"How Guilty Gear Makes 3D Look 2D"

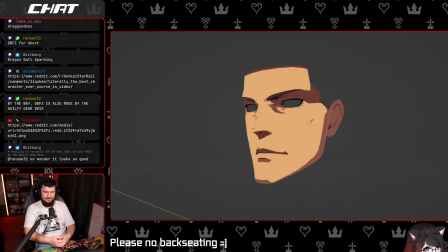1972s
You're gonna have to manually edit your normals, by right? separating the face into multiple planes. This way, depending on the light direction, the planes of the face are either fully lit or fully dark.
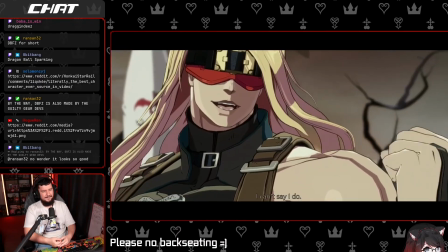1980s
Always creating shading on the face that looks handcrafted. Well, because it is.
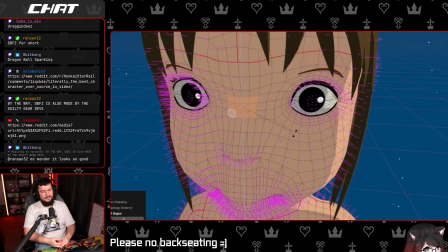1985s
But I want to warn you. Editing normals like this can get pretty complicated.
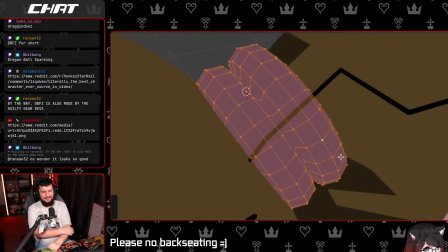1990s
I've tried it myself for my Spirited Away and Berserk animations, and in my experience, it's kinda unintuitive and tedious, which is why I haven't really done it since.
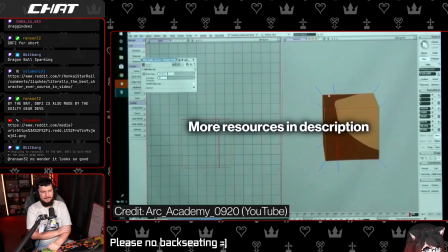1998s
But, if you're interested, feel free to try it yourself.
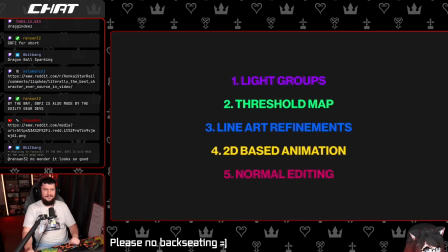2001s
And speaking of trying it yourself, now that you know what the main techniques are that Guilty Gear uses, let me give you some examples for how you can use them in your own project.
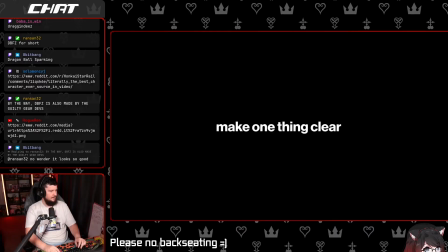2009s
All of the techniques we have talked about make one thing clear. The X factor is the artist's intention.
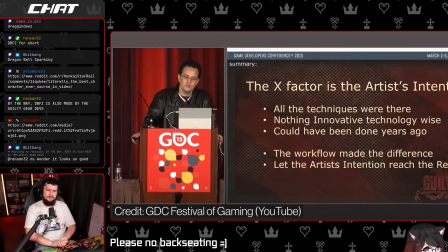2016s
All the techniques we used are actually nothing new. Technically, the art style could have been done years ago.
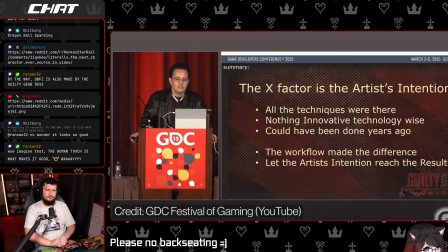2022s
What made the difference was the notion that the artist's intention was the X factor.
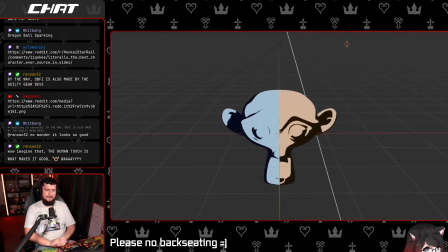2027s
What all the techniques we have covered here do is take the control away from the 3D software and back into the 3D artist's hand, into your hands.
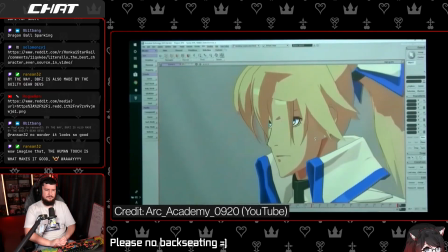2035s
Because at the core, what makes anime look so good is not the technology used for it,
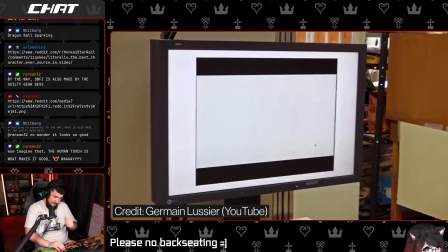2040s
but the time, skill, sweat and tears that artists put into it. The result you get from...
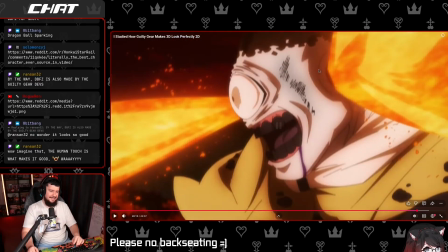2045s
Like, I get it's difficult, but I do really fucking wish we actually saw more anime games that really tried to replicate that 2D style. There's a couple that get pretty close to it. The problem is they're all gacha slop.
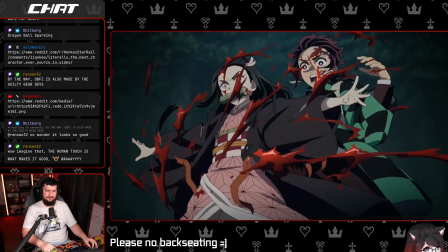2065s
Handcrafted work like this is not perfect, but exactly what's needed. If you're taking the human out of the equation, what you're getting is not anime.
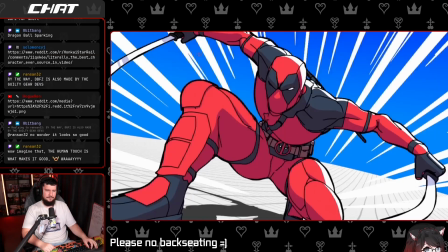2074s
So if you're creating your own projects, don't just accept what Blender gives you. See how you can adjust it manually to make it look as good as possible.
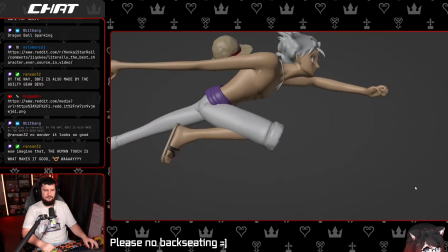2081s
When posing your character, for example, look at it from the camera's perspective and ask yourself, would I have drawn it like this?
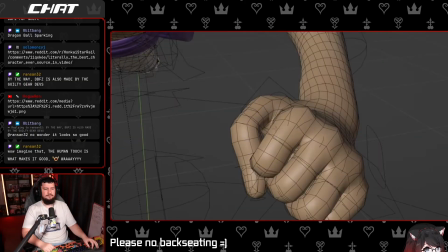2087s
If not, then adjust it. And if you don't know, see if you can find some references to compare it to.
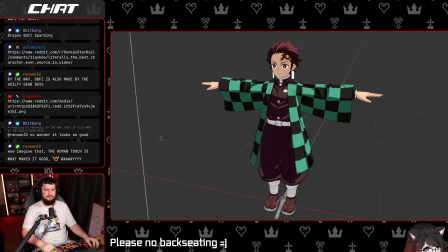2091s
If your character's shading looks flat, maybe creating a custom threshold texture can add some more details like folds or wrinkles.
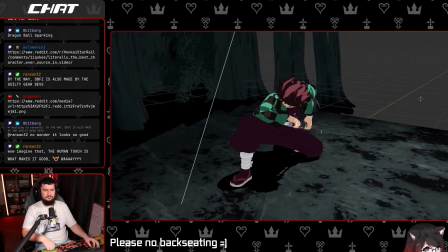2098s
Does the shading look weird on your character? Maybe completely disabling these shadows can fix it.
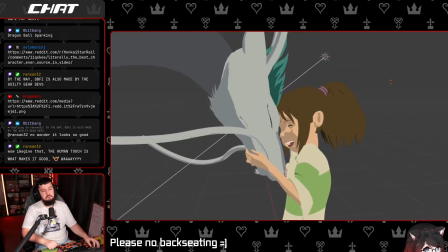2103s
Often no shadows are better than perfect shadows. If that isn't enough, maybe you can use line groups to customize the lighting for individual parts of the model.
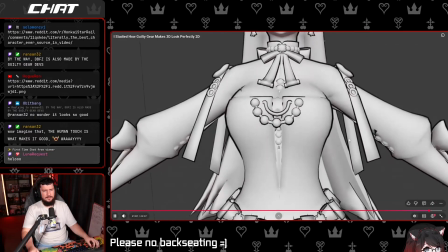2110s
If your inverted whole line art looks a bit off, see if using a vertex group Hello, welcome. can help.
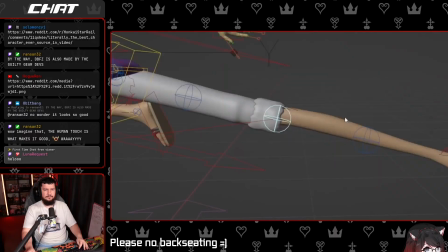2117s
And if your animation looks a bit flat, maybe breaking the model can create some more dynamic poses.
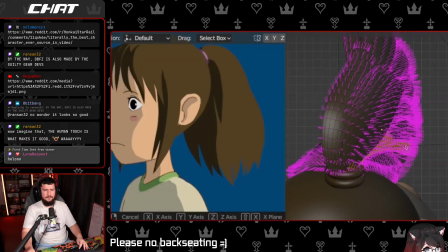2122s
When it comes to stylized rendering, what Blender calculates is just the starting point.
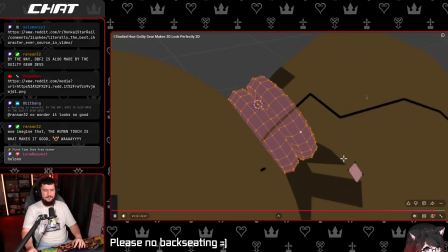2127s
Now you know how to take the end result into your Wow.
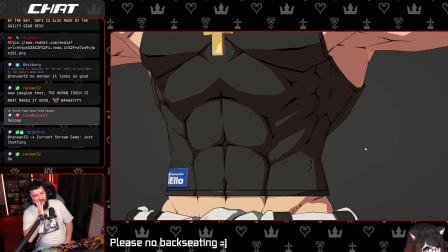2134s
It's almost like letting the computer do everything's not a good idea. Fuck, that's crazy. This topic comes up from time to time, right? Like when we talk about, am I going to make a model?
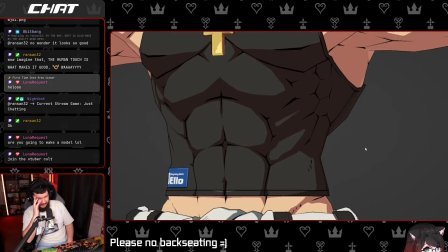2153s
No, we're learning how Guilty Gear makes things look good. Join the VTuber cult. Like we talk about this with like UE5 stuff, with like nanite and ray tracing and all this stuff, but it always comes back to that, right?
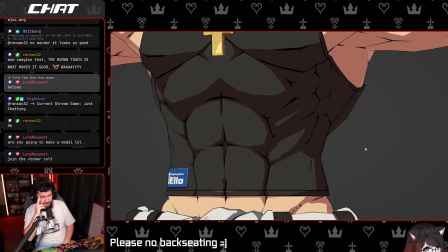2169s
The computer can certainly automate it and make it quicker, but if you want to make it look unique and good, you pretty much just have to take control back from the computer and actually be an artist.
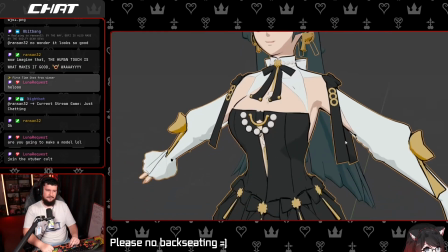2186s
own hands and make it even better than Blender on its own ever could. But these are actually not all the techniques that Guilty Gear uses.
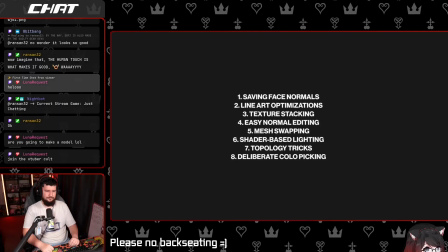2194s
There are a couple smaller ones I haven't covered in this video because that would just take too long.
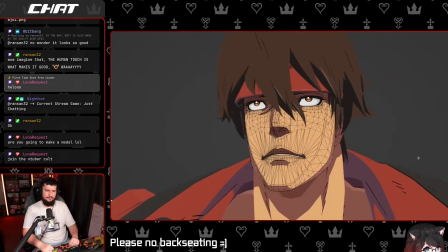2198s
Which is why in my next video we will be analyzing the actual geometry of the Guilty Gear models to learn exactly how they've been created.
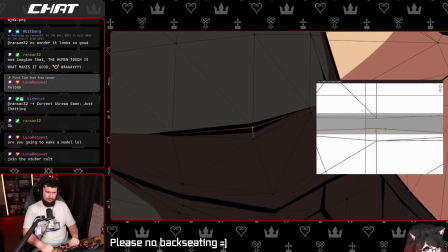2205s
We will also get a little bit more specific with some of the techniques we've covered here and how to solve some of the issues you might run into while using them.
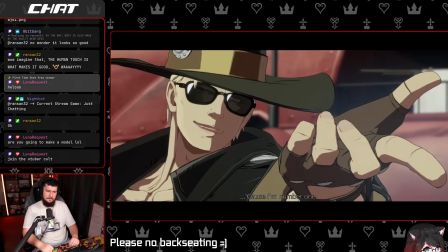2213s
If the video is already out, you can click on it right here. If not, I hope you look forward to it. Thank you for watching.
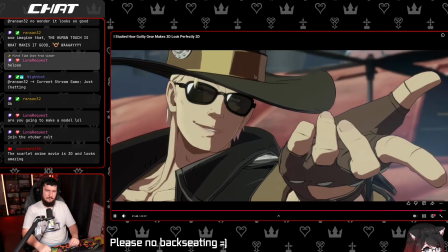2218s
Maybe I'll see you next time. See ya.